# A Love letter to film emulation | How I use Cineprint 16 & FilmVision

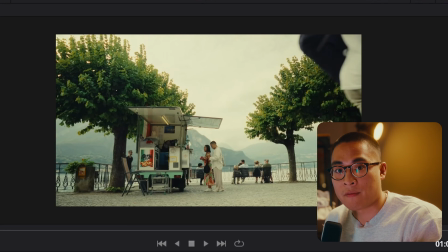Now, I normally use FilmVision for some of my moodier stuff, or stuff where I kind of want it to really emulate that true film look.
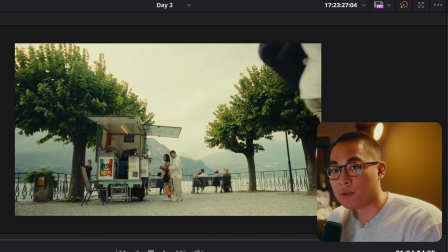As you can see, the colors aren't too saturated. They're kind of almost muted, which I love, and it's almost like the Cine on film stock. And now to the main Powergrade that I mainly use, it's Cineprint, and that's what I've been putting on a lot of my recent footage. And clearly a lot of people love it because they're always asking, what LUT, what filter? Firstly, guys, it's not a LUT, it's a Powergrade. And obviously, I'm not a gatekeeper, so I always just say Cineprint16. But then I realized to a lot of people that may just fly over their heads is what exactly Cineprint is. But yeah, let me show you how I actually work with Cineprint.
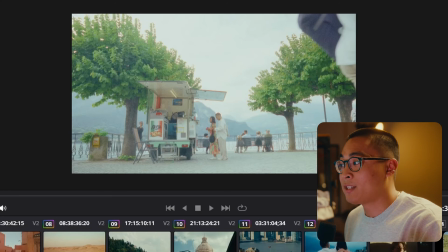Again, let's apply the grade, Cineprint. And now look, I've seen a lot of people that kind of just leave it at this, not touch any of the settings thinking job done and this is what film looks like.
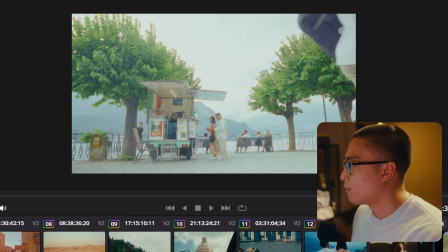But you definitely have to amend a lot of things in these settings. Like first of all, again, we're gonna go to the CST.
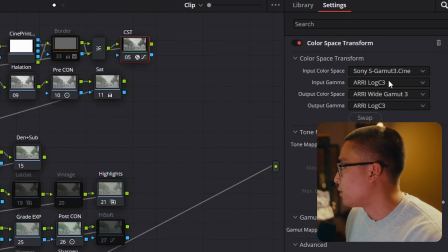Of course, I didn't shoot in ARRI. I shot in Sony S-Gamma 3 and S-Log 3. You can see that that's already kind of changed the image. And now I could clearly tell it's overexposed.
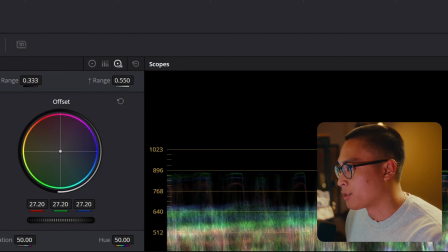So of course I'm gonna go to the exposure and just turn that down, and that's already miles better.
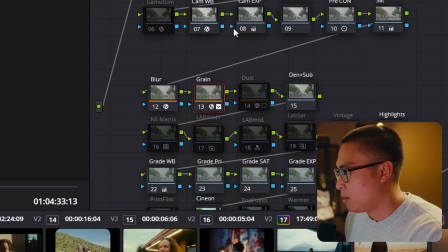And again, typically I've said it before, I remove the grain these days, I remove the blur,
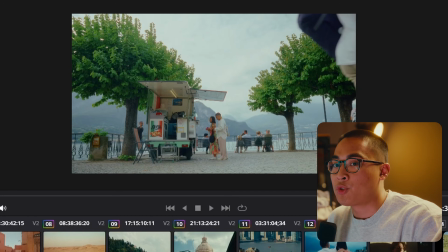and again with a lot of film emulation they kind of add digital blur just so it's not as sharp and clinical as today's cameras. But I have a ProMist filter on all of my lenses which adds that bloom and kind of softens the image, so I feel like I don't need that blur as much. But for my stuff I still like to preserve some of that like 4K image and sharpness.
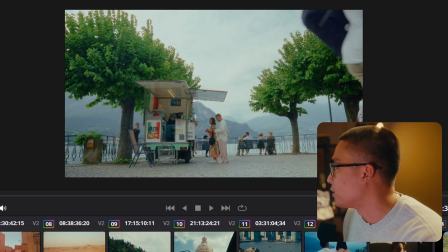So also for a lot of my footage I like the warmer tones. There's just something about that makes it feel really like nostalgic and literally warm.
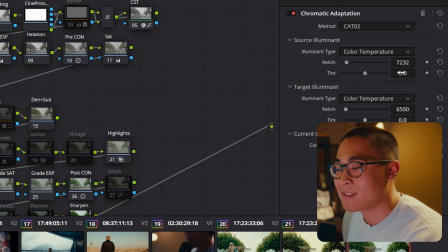And also another thing I add is the tints. I push it to the green a little.
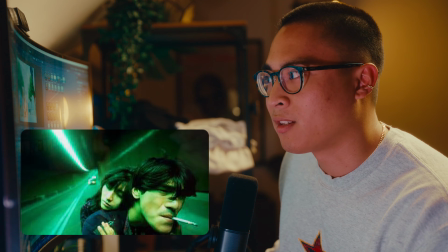I don't know why in my head, probably because of like one car wise stuff, like there's always that green tint. But yeah, that's probably why.
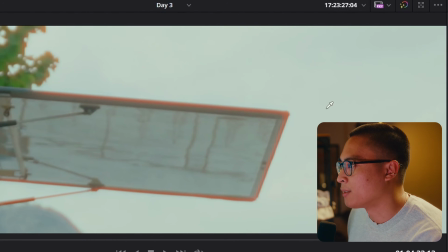Halation wise, I don't know if you can see, sometimes that's a little bit too strong,
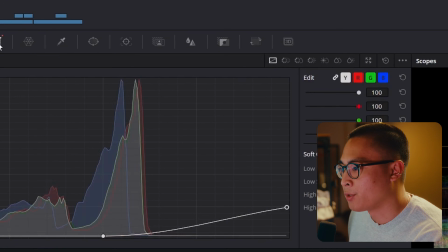so I typically go over to the compound node and just decrease the threshold.
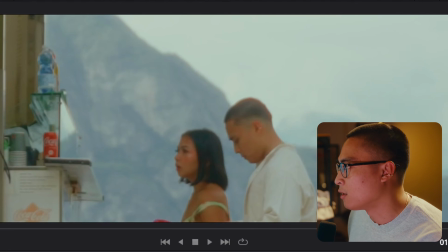I don't know if you can see here, but our skin looks a little bit too orange,
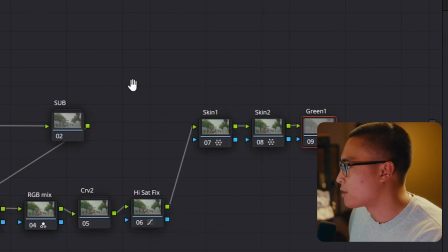and I got this tip from my friend Maynard where he just says go to extend subnode and just turn off skin 2.
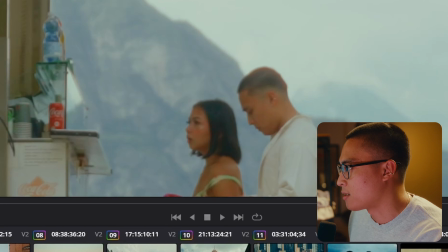As you can see, that decreases the saturation in the skin, so we aren't looking like Oompa Loompas. And the main thing I like about Cineprint is the colors are a little bit more vibrant, especially when you switch to the print film Kodak stocks.
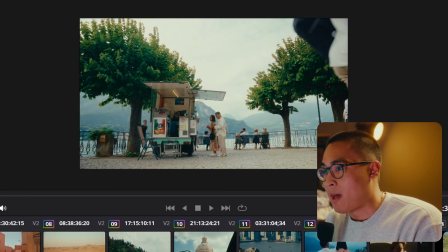This is what I kind of run, and this is what I basically use for a lot of my clips now. And also I like the way how Cineprint deals with the white balance.
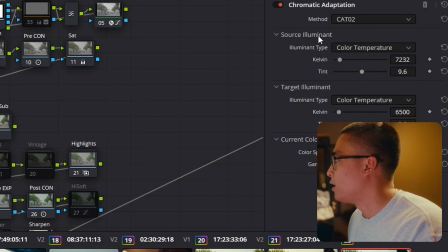Instead of like adjusting the temp and tint on the log wheels, it's using the chromatic aberration, which I feel, especially with 10-bit footage,
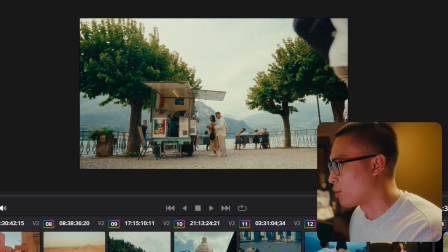has way better control than the temperature. As you can see, like with temp, like the whole image is basically transformed, whereas here you can actually pretty much adjust it pretty precisely to your liking. But yeah, and that's pretty much how I work with Cineprint. There's way more settings in here that kind of like I would amend depending on the shot. But yeah, that's literally a quick rundown of like my color grading process. It's honestly just Cineprint and then light color grading on like my preferences. And that's probably one of the main reasons why I haven't really felt the need to create my own power grade, because a lot of stuff already exists out there, and like why would I even bother reinventing the wheel, you know? And yeah, hopefully me showing my process shows that it's not as hard as people think, and kind of inspires you to also kind of learn power grades and the tools that I've shown you from this video. And yeah, that's pretty much it. Film emulation, yeah.